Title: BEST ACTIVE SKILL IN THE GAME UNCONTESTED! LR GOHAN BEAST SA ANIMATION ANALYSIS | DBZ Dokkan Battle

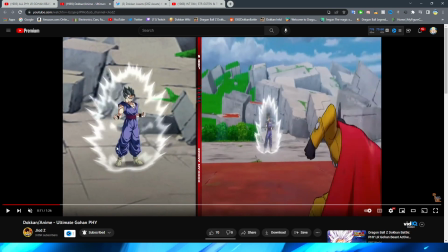so with this scene here obviously we have basically the same gohan assets from you know moments ago with this scene right because I mean it's literally the scene right afterwards so it makes sense that they would reuse the assets for this right because I mean it's literally the same thing right so then
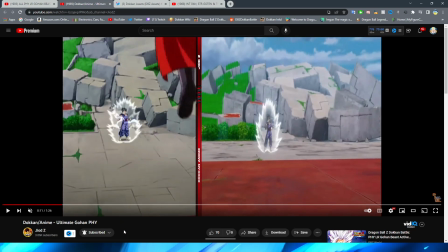obviously here we have Gamma 1 jumping back and
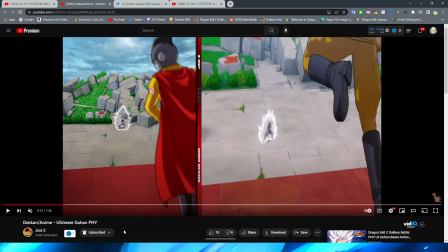he does actually fly up in the sky which is cool that they actually have this perspective
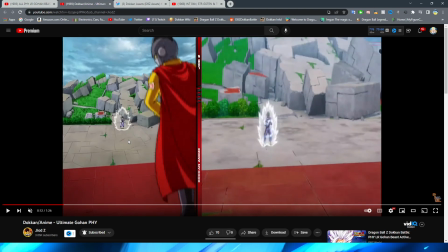here and I do have to say Gohan crouching down here on the Dokkan version actually
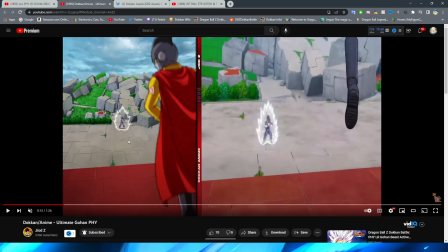looks really really nice if I do say so myself right he looks
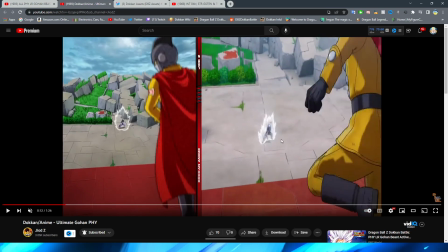so good when he's kind of crouching down there i think that's animated very well and obviously accurate to the movie too and then of course we have
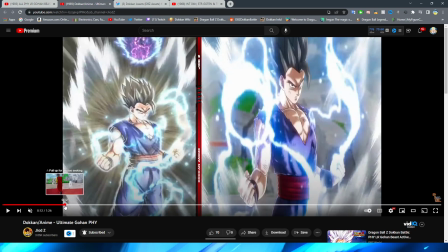him jump up right immediately going into the card art by the way very quick jump to the card art i did also want to look um
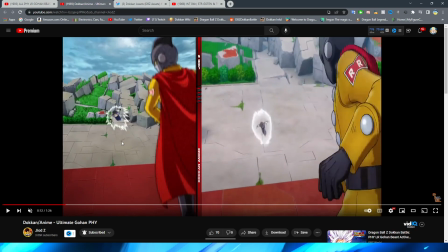here right so with this oh this is interesting so this is basically just a static png right as
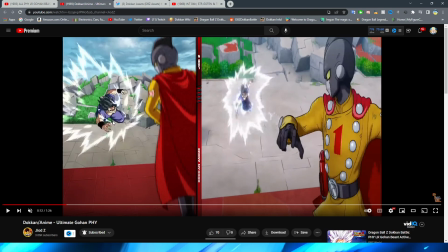he's moving you can see gohan kind of twists his body a little bit as he's flying forward and once we finally get from this to this right i don't think the transition between assets here is too bad it's a little bit too far away to kind of like really make it noticeable but then when we get to here you can
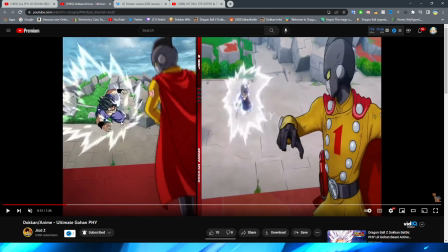see that this is just the same png flying forward and i think it doesn't help that dokans is a little bit slower than the movie it seems
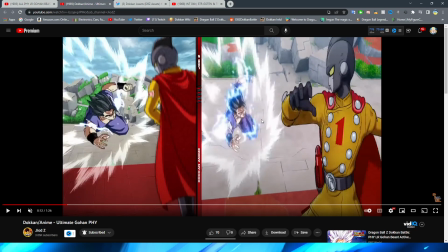because gohan gets there in a lot less of a pace or maybe it's just the perspective that is the difference in the change but the
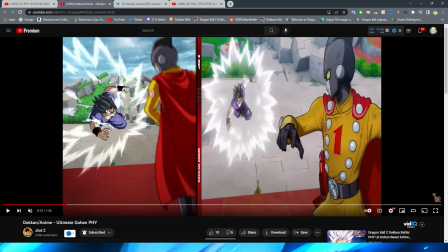png just kind of sliding there is a little bit unfortunate gohan's hair doesn't even move there which is kind of unfortunate but
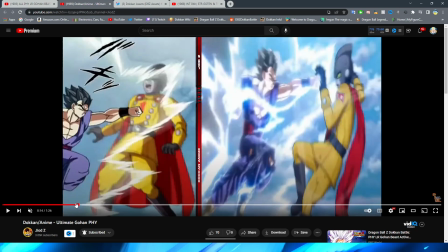this animation is a lot of jumping around like a lot of jumping around between different
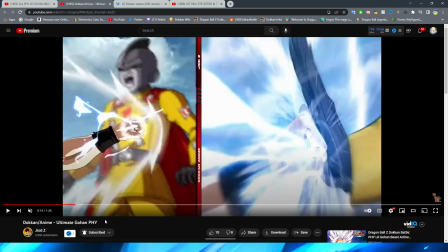scenes in this fight right so immediately we have Gohan punch forward right which I think
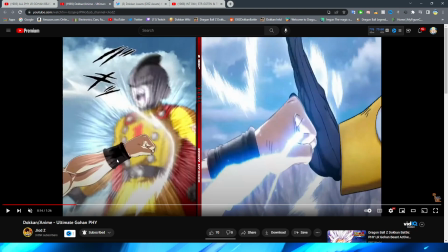this looks really good on the Dokkan side and I see what they're doing with the shading here right again the sort of
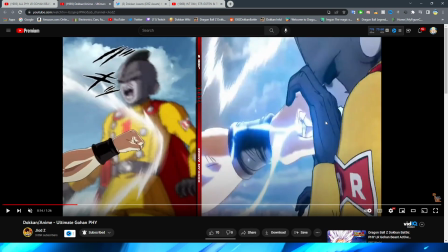lighting effects for the key look really good and here this is kind of interesting because of course they can't really animate the enemy grabbing the
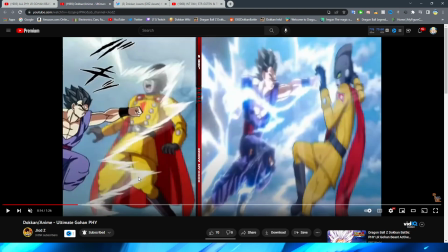fist like of course they have in the movie with gamma one um taking his fist so they kind of make this almost as if like the attack succeeded
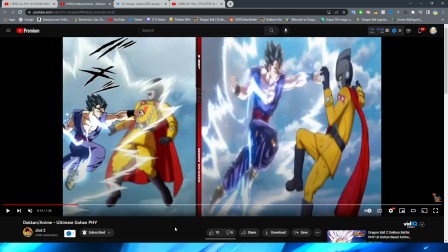basically and you have gohan here this asset is very low quality but
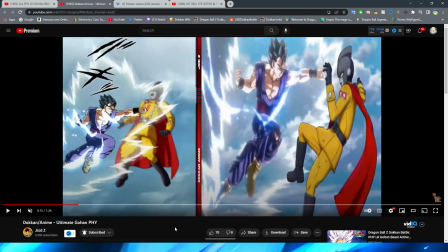i think it's because literally seconds later right they zoom out
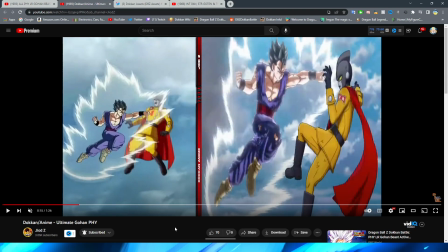and obviously now it doesn't look is bad because you're not looking at it zoomed in like this right
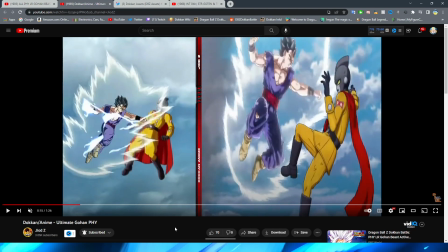but we do have pretty much movie accuracy his legs do kind
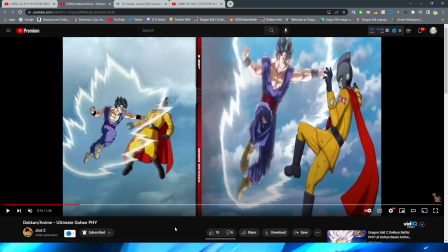of do a little bit of a shimmy here right like they should be already kind of spread out like it feels a lot more natural in the movie him moving his legs
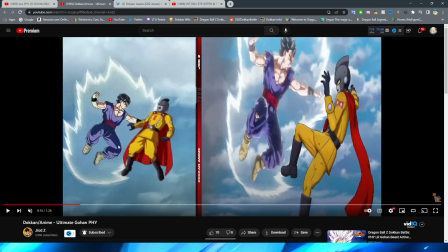apart like this where here they're instantly spread apart like this um but the actual movement is very close to how it
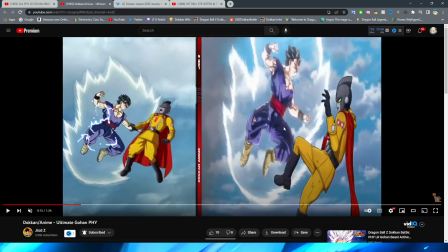is in the movie you can see literally the way that he sort of readies up here and then immediately right smashes down into the enemy
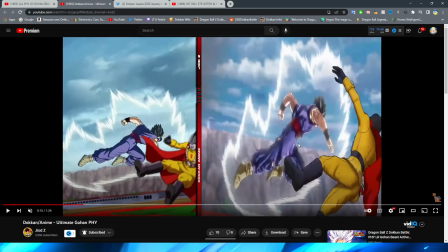right even the follow-through on the punch it's pretty accurate to how it is in the movie i think one thing even like look at that jump between
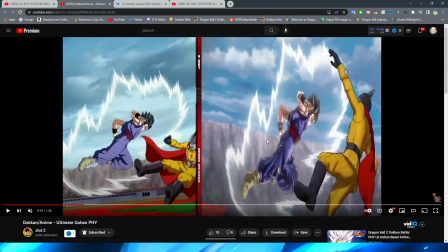poses is the same one thing to note here with the dokkan version though is that this is not at all close to the style of the movie i feel like i said this in the piccolo video too and i'm going to say it again here piccolo for the awakened animations i feel like
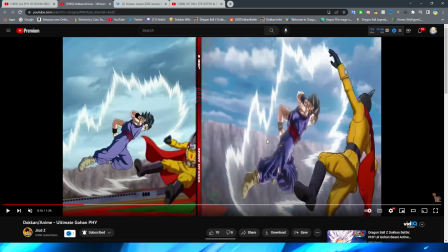does a lot better job at representing superhero style whereas ultimate gohan's animations definitely are really lacking in that department which is such a shame because we talked about a ton in the agl free to play gohan video
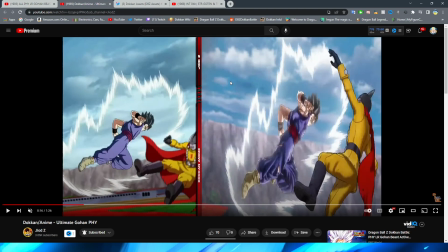and the video for the gammas that i was really hoping that they would kind of
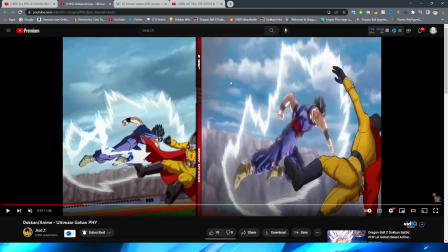keep with the cg style but it's clear that they decided not to go that route because this
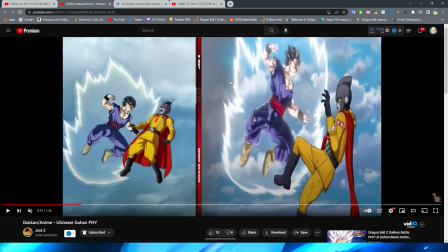is a lot more of a Dokkan-esque style with the way that these asset pieces are, then of course, you know, is closer to the actual movie.
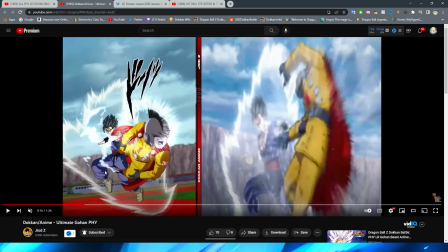So going back to right here, right, with the slap forward, this does look pretty good.
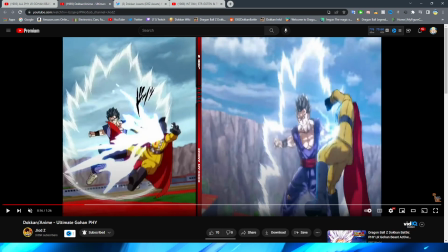The angles are very spot on, right? Even the shading with the face does look pretty good and like the effects that you can see, very nice.
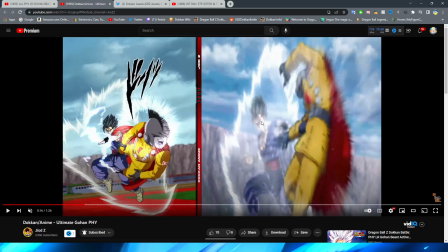I feel like the angle for this one is like a tiny bit different than how it is in the anime, but definitely not too bad.
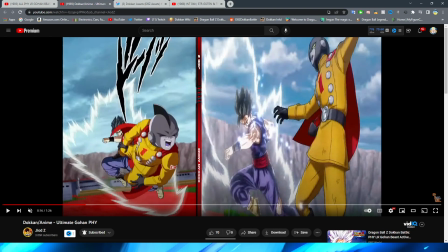And even the swing forward looks really really good this is definitely a small bit of a different pose Gohan's arm is absolutely a little bit higher up than here in the movie where it's kind of like straight out this one's a little bit more like he's holding it up let me get a quick drink of water
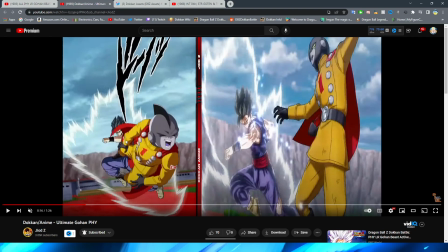always hydrate I really need to make merch this is hydrate or dietrate I think that might just be something that I have to make someone recommended that in the comments one time
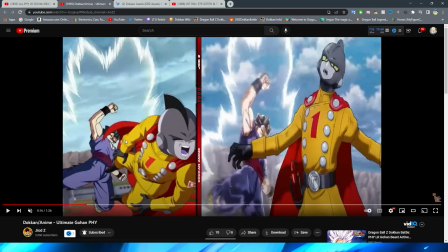anyway nonetheless then we of course have Gohan wraparound to hit Gamma 1 here and this kick is
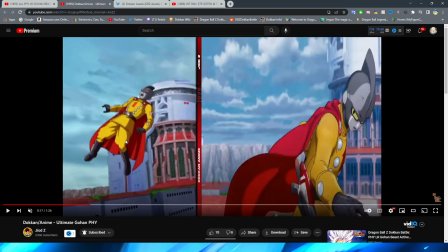very very accurate to the movie right now of course
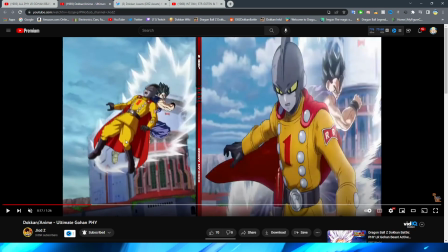um you can't have the enemy sort of stagger like Gamma 1 does so this is sort of a Dokkan
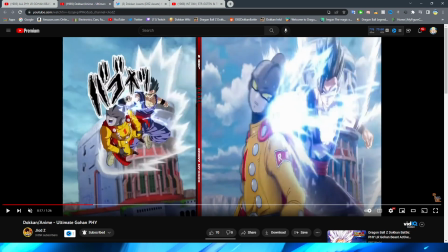sprite moment here but even this looks really good right like this is pretty accurate
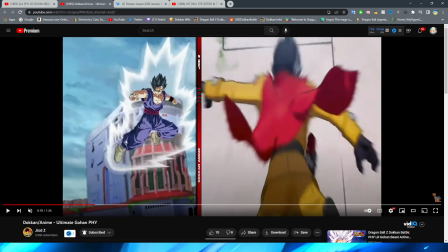to the movie but it definitely feels sort of like
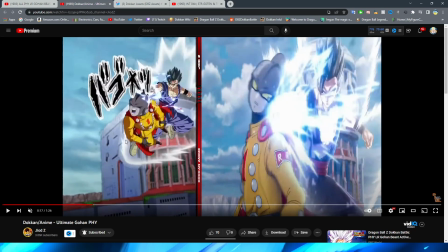it's a little bit weird because this is so far away compared to the movie right the movie shot is so close up and in your face right very close to the action whereas the dokkan one is kind of far away and i feel like it leaves a lot to be desired the other
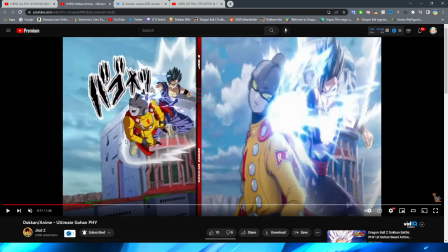thing that makes me think too is that i wonder if they made these a farther away because we've been seeing a lot in this animation so far that these animations that are like obviously a lot more farther away they can make them more low quality because they don't have to make as higher
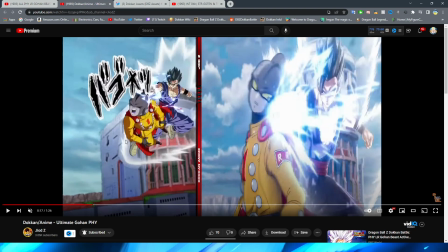quality assets and as detailed drawings right i wonder if they do that on purpose just so that they can cut corners cut budget a little bit and you know then they can focus on bigger scenes right but it is kind of a shame that some of this stuff then tends to get a
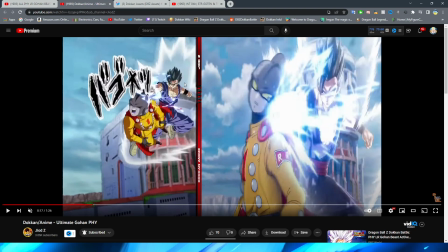little bit underrepresented like the scene right this should be this nice close-up action you have this far away scene that isn't as detailed right then
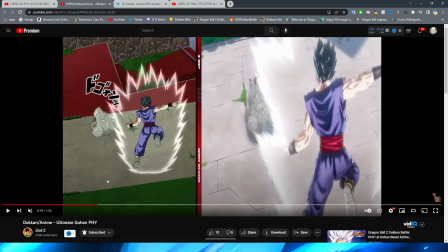we have the boy fly towards the ground right and smack the ground which is cool that they actually have a pretty good perspective here on this definitely
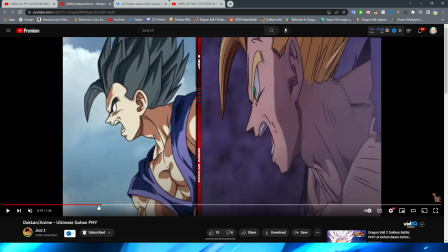very very nice but here is where the shenanigans begin this is why I was kind of prepping you
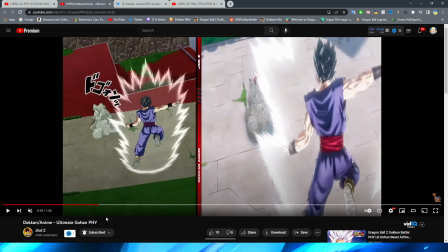by watching this mainly on the comparison video here with this
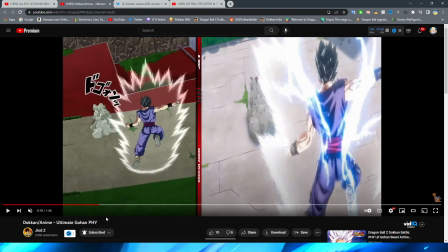right we have immediately jumping into a
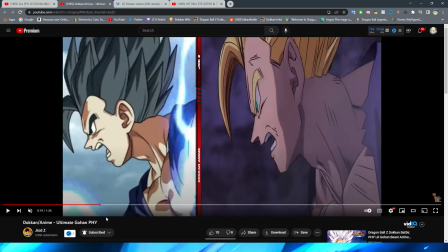completely different scene from the movie right this is from when they are all firing the key blasts
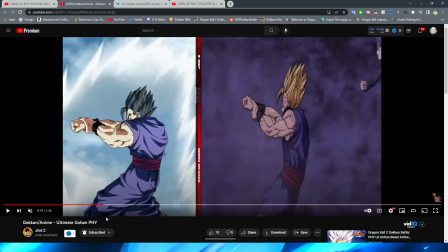at cell max right that is what this scene is referencing here so if you thought that this scene looked a little bit strange you would be right because
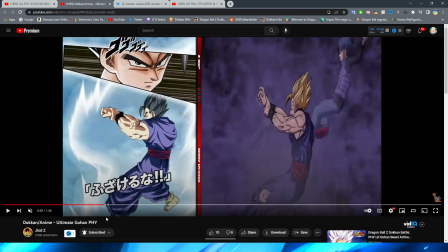of course um you know this is not exactly where it is in this ultimate Gohan fight it's also weird because Gohan obviously isn't making a fist in this scene he has this kind of like sort of like the classic uh Dragon Ball like ready up hand pose that like Goku does a
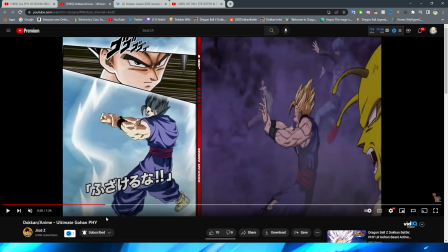lot when he stances up but it feels kind of empty here too because obviously with the